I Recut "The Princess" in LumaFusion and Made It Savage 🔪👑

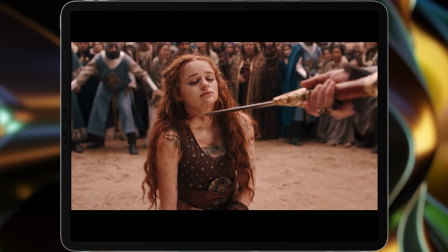Today, we're going to take a look at what a $26 million budget gets you in the way of production values,
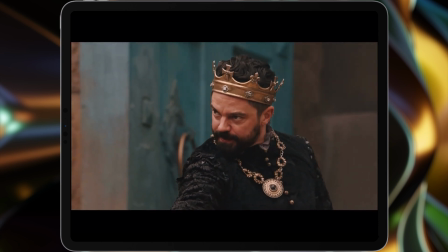as it probably contains one of the worst beheading scenes to roll off the chopping block in the last 2 decades.
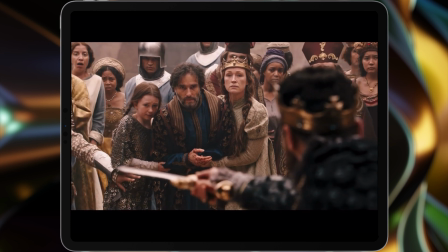And I'm going to show you how they should have fixed it in the edit.
He messed with the wrong princess.
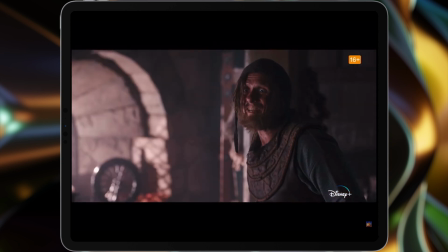I like a girl in lace.
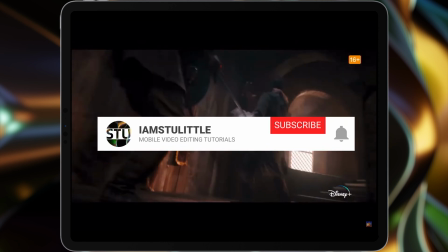Just before we get started, don't forget to give the video a like, and if you haven't already done so, subscribe to the channel and ring the bell to be notified when a new tutorial goes live.
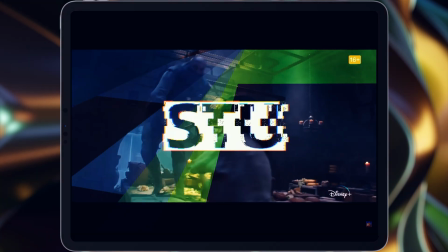Now, let the carnage begin. Hi, I'm Stu, and welcome back to another LumaFusion video tutorial.
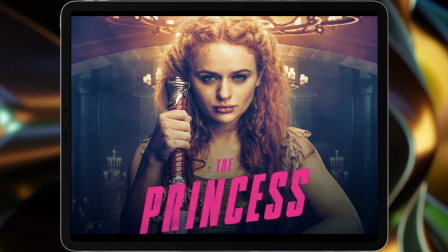Remember, I will be spoiling the movie The Princess, so if you haven't already seen it and you want to see it,
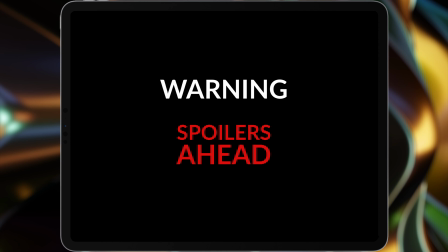go and watch it and then come back and watch this video tutorial at a later date. Also, we're obviously discussing a beheading scene.
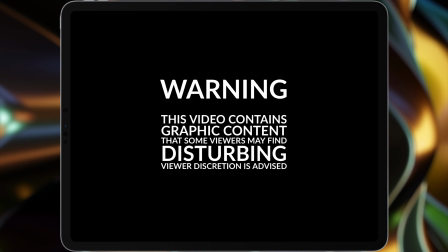There is graphic content, so if you're a bit squeamish, then maybe give this video a miss.
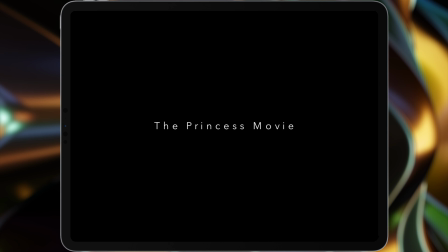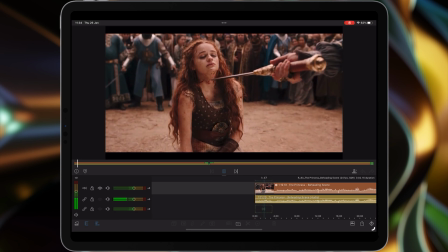Patience.
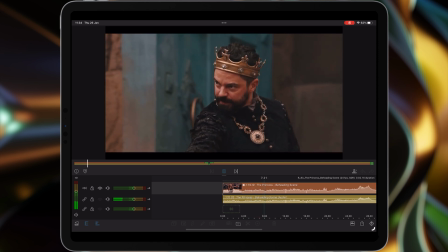People, I will never,
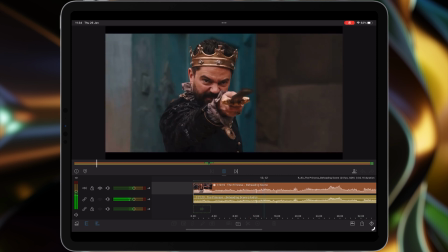ever have taken from me what is rightfully mine.
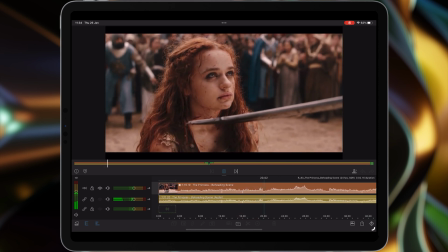Then focus. It was never yours.
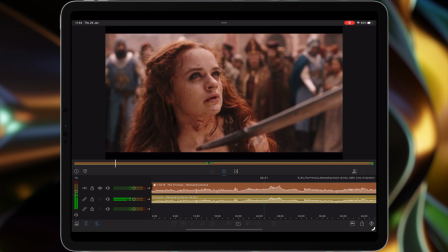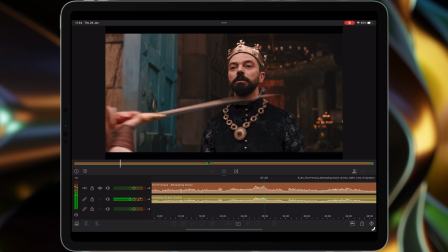And we'll just stop there. Before we go any further, I want to show you a less is more approach to a beheading scene in Game of Thrones. And then you can use that as a comparison to what they've done in this movie.
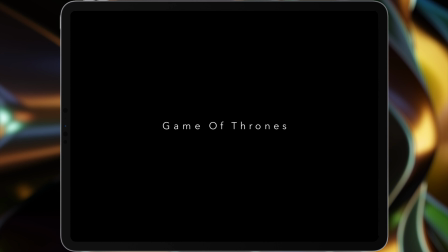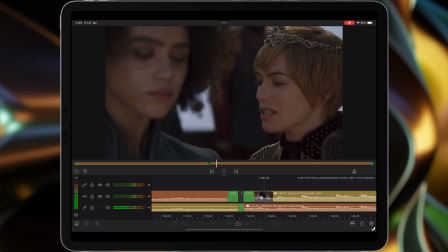If you have any last words.
This whole scene is set up in terms of the sound design, the tension,
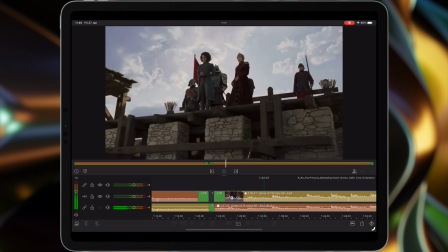the music, cuts between the characters, because you know what's going to happen.
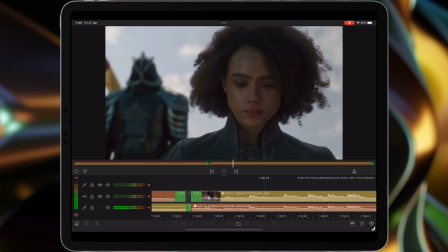The mountains in the background, he's foreshadowing, she's in the foreground.
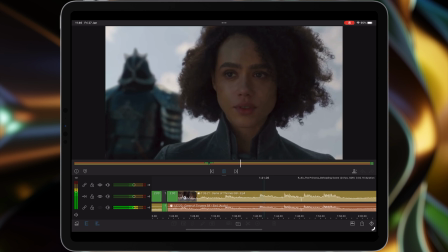As Sandy looks towards Grey Worm, he looks concerned. You then got the interaction between Missandei and Daenerys.
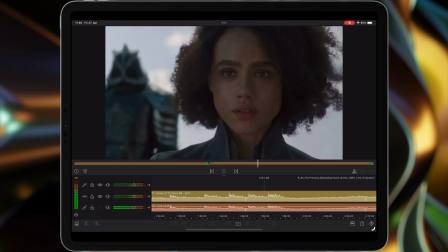Dracarys.
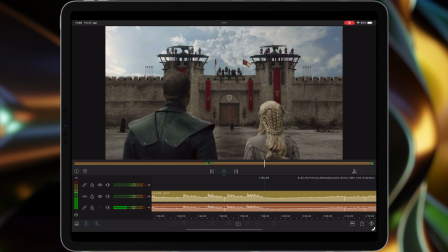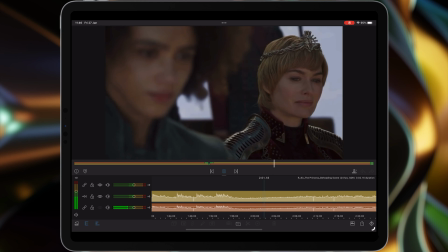And then it cuts back to Cersei, and then to Tyrion,
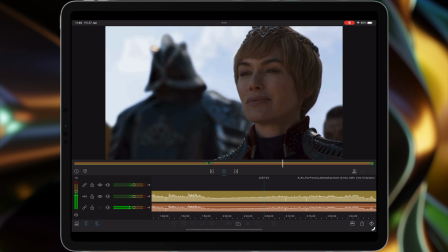and then we get the nod to do the business.
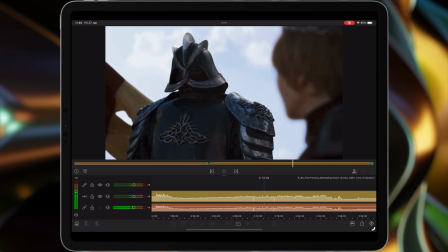But here's what makes this better than what you're about to watch. And it's a less is more approach.
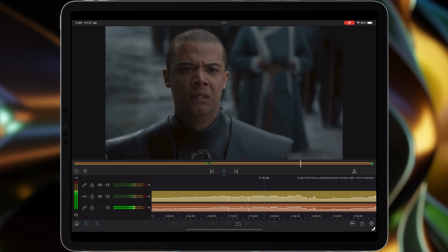You know what's going to happen, you see the swing of the sword,
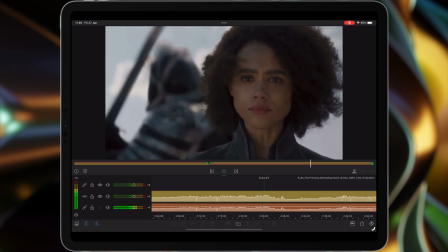but the actual beheading is tucked away in the background, blurred out, hiding any CGI.
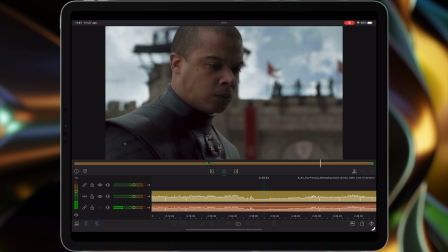And you then got the reaction of Grey Worm.
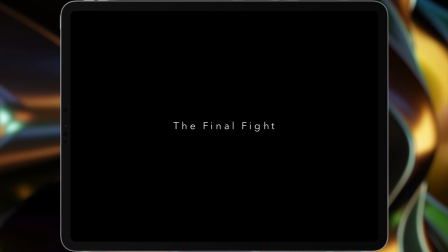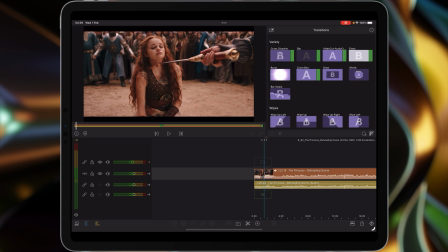Okay, so how do we fix this cut? Well, I've only got to work with the footage that they have put into the movie.
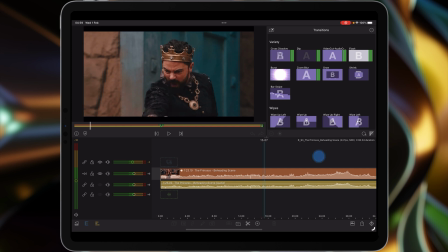Sadly, don't have anything extra from other camera angles or takes.
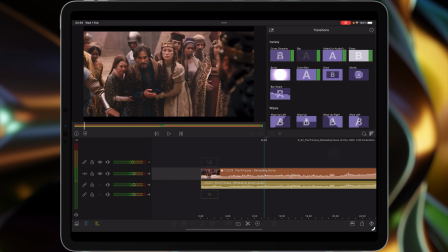But basically, if we,
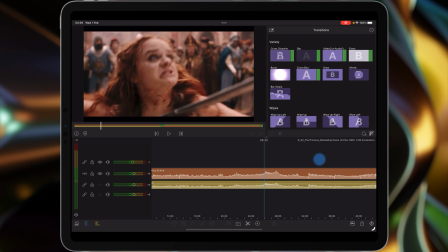let's say, take it from the point where she goes forward.
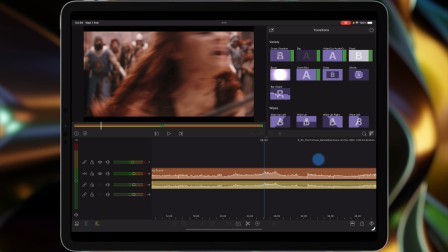If you actually look at that closely, you'll notice she's actually, if you're her, she's going anti-clockwise.
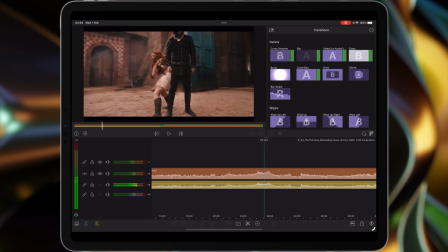But then she does this, grabs the sword,
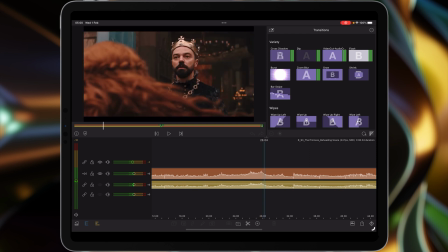and then spins around and slices the king's throat.
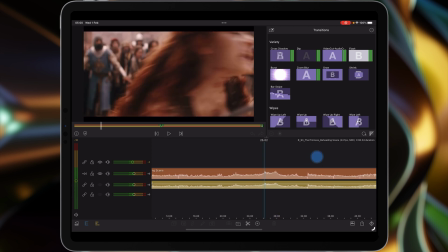And it's something off about it, it just doesn't feel right.
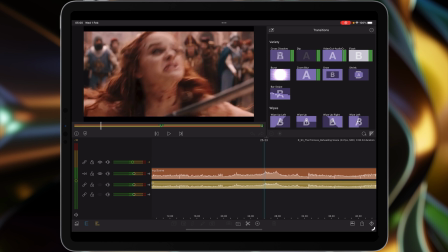So I reckon there's 2 things that you can do to improve this particular cut.